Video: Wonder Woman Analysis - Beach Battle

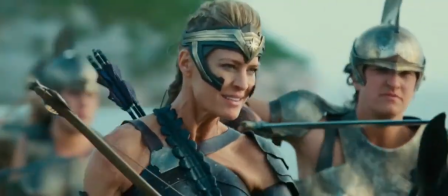This is done by contrasting heroic acts of valour, exemplified particularly through the romanticised imagery of the Amazonians fighting honourably with medieval weapons,
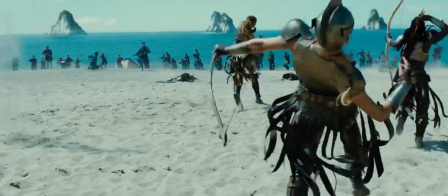with the senseless brutality of male soldiers in grey military uniforms fighting with guns.
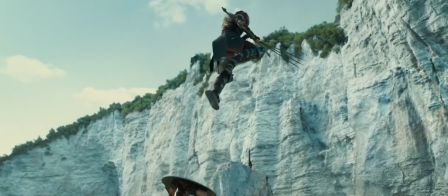You could argue this is a false contrast, but the symbolism works within the context of this fantastical narrative in the superhero genre.
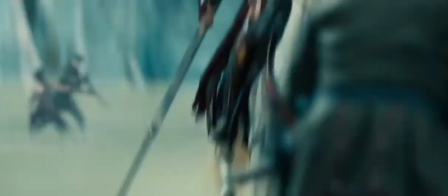Nonetheless, even the death of the German soldiers is treated in a sombre fashion, with deep horns and slow motion giving way to the cost of war.
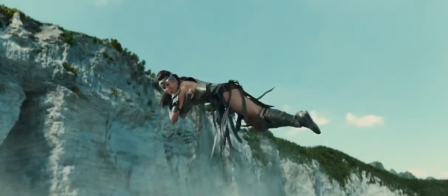It's in this way that the film manages to strike a balance and include all the action we'd expect from the genre, while still reflecting anti-war humanist ideals.
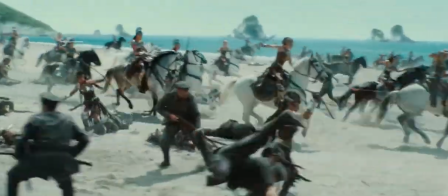And in case you were worried that the whole film would be dull and preachy, don't worry, we've still got scenes like this.